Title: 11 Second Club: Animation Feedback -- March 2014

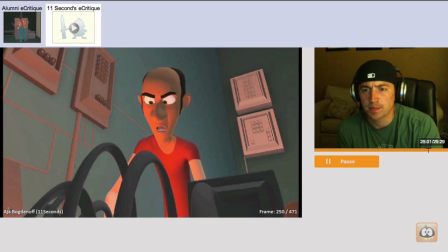I'm fuzzy on the whole good, bad. Why? It wouldn't be bad. I'm fuzzy on the hole.
Okay. When he says I'm fuzzy, he's getting, it's like, all right, enough, right? But right now, there's nothing that really helps lead you into this.
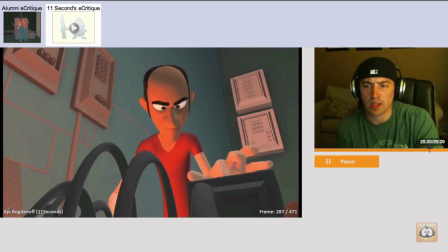He all of a sudden just moves, and it feels like an abrupt move if you're watching the eyes.
I'm fuzzy.
Okay. I think you want to blink.
I'm fuzzy on the hole.
Okay.
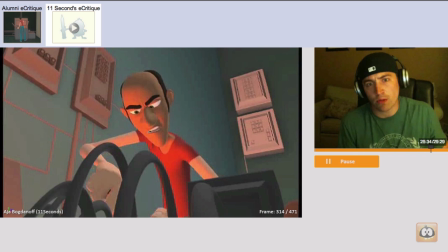Even a little anticipation. and a little down before the up will really help get your attention to those eyes. And then those eyes rolling could lead you into that move away. Okay?
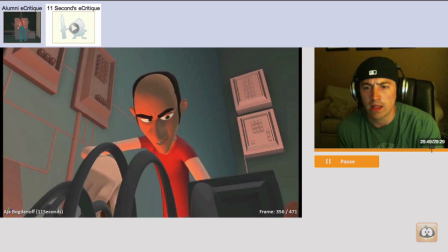Yeah, and the whole good, bad thing.
Okay. Even when he says the whole good, bad thing. Again, there could be a little bit of texture, a little nuance.
It could be bad. I'm fuzzy on the whole good, bad thing. I'm fuzzy on the whole good, bad thing.
All right, break up the body, loosen it up a little bit there.
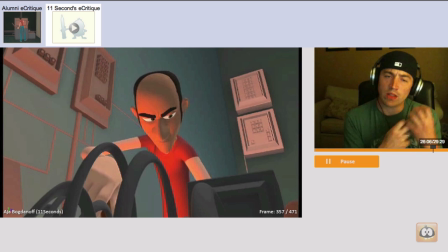He's feeling casual. The other guy is feeling tense. So where one guy is a little tighter and nervous, this guy is a little more loose, and whatever, you know, you can break up the body a little bit more there.
What do you mean bad?
Okay. And what that will do is overall if you loosen him up, when the thing starts to go off.
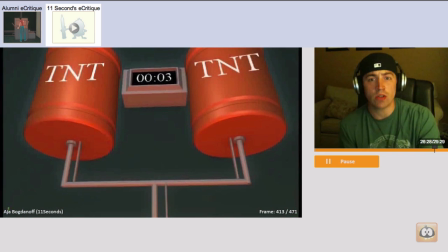A little bit bad thing. What do you mean bad?
Then you can really feel the tension in his body change, right? So if I'm loose, it's like, okay, whatever. What do you mean I'm good, bad? Okay.
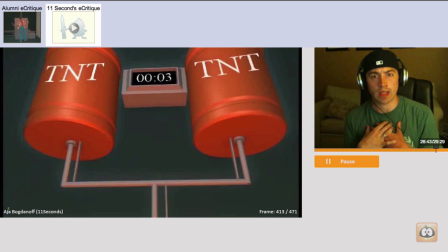It's loose, a little broken up, and then when I realize everything happens, you feel everything clench and tighten and move together again. Okay. And there you'll feel him reacting in a negative way to what's about to happen.
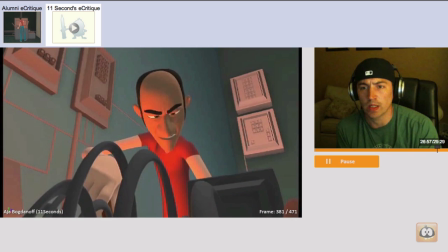Okay,
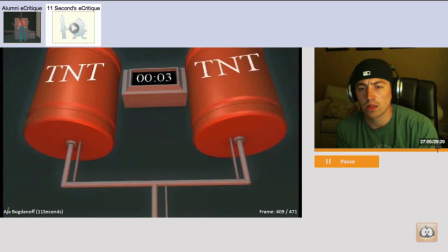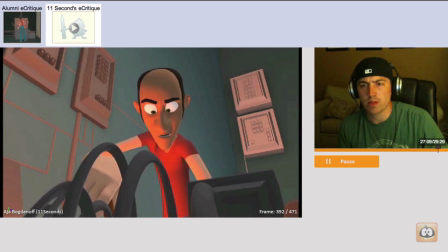other things, again, in terms of opposing action. You got here. Okay, when he looks up, I just feel the body raise,
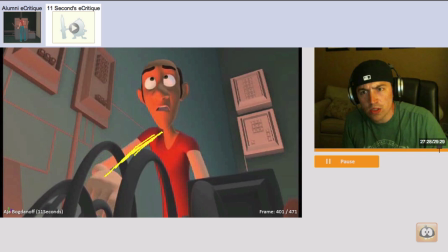but that would be a good time to feel like if these shoulders dropped just a bit more, you'd feel this. Okay, you feel a little bit more tension, like a little more squash, a little more stretch.
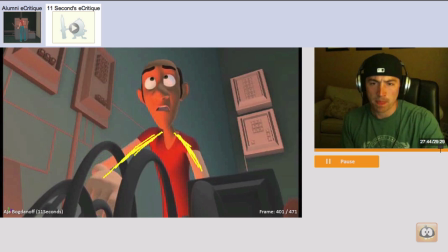Okay, so break that up a little bit more. So even in terms of tension and lack of tension, right, here when he's a little more casual, you know, like we were suggesting before,
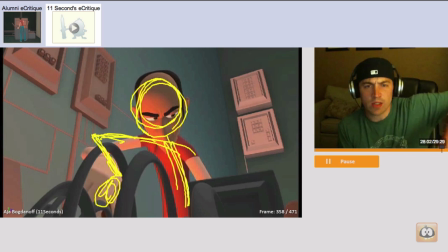you know, you feel the angles in this arm because that's where tension is. He's putting some muscle into it. Everything else feels curved and soft, okay? And you feel those shoulders roll forward.
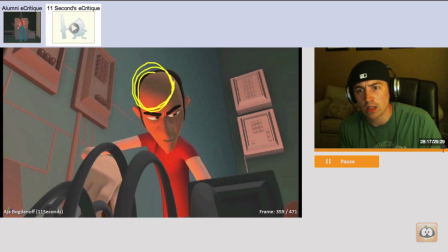But then when you go into the, you know, that look-up pose,
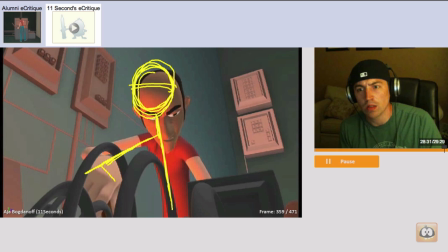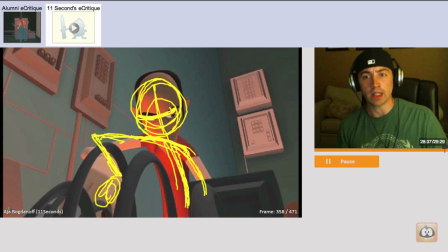you know, you can feel the body language tense up and get a little straighter there. You can feel his abdomen tightening up, okay? But you can feel that squash and stretch, squash, stretch, okay. All those little elements, I would look for throughout your shot to pepper them in.
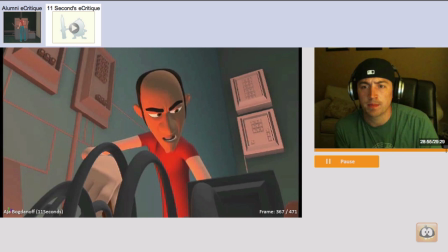You mean bad.
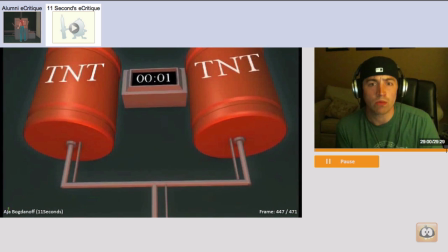Cool. And again, lastly, what happened? What happens here? Cool, man.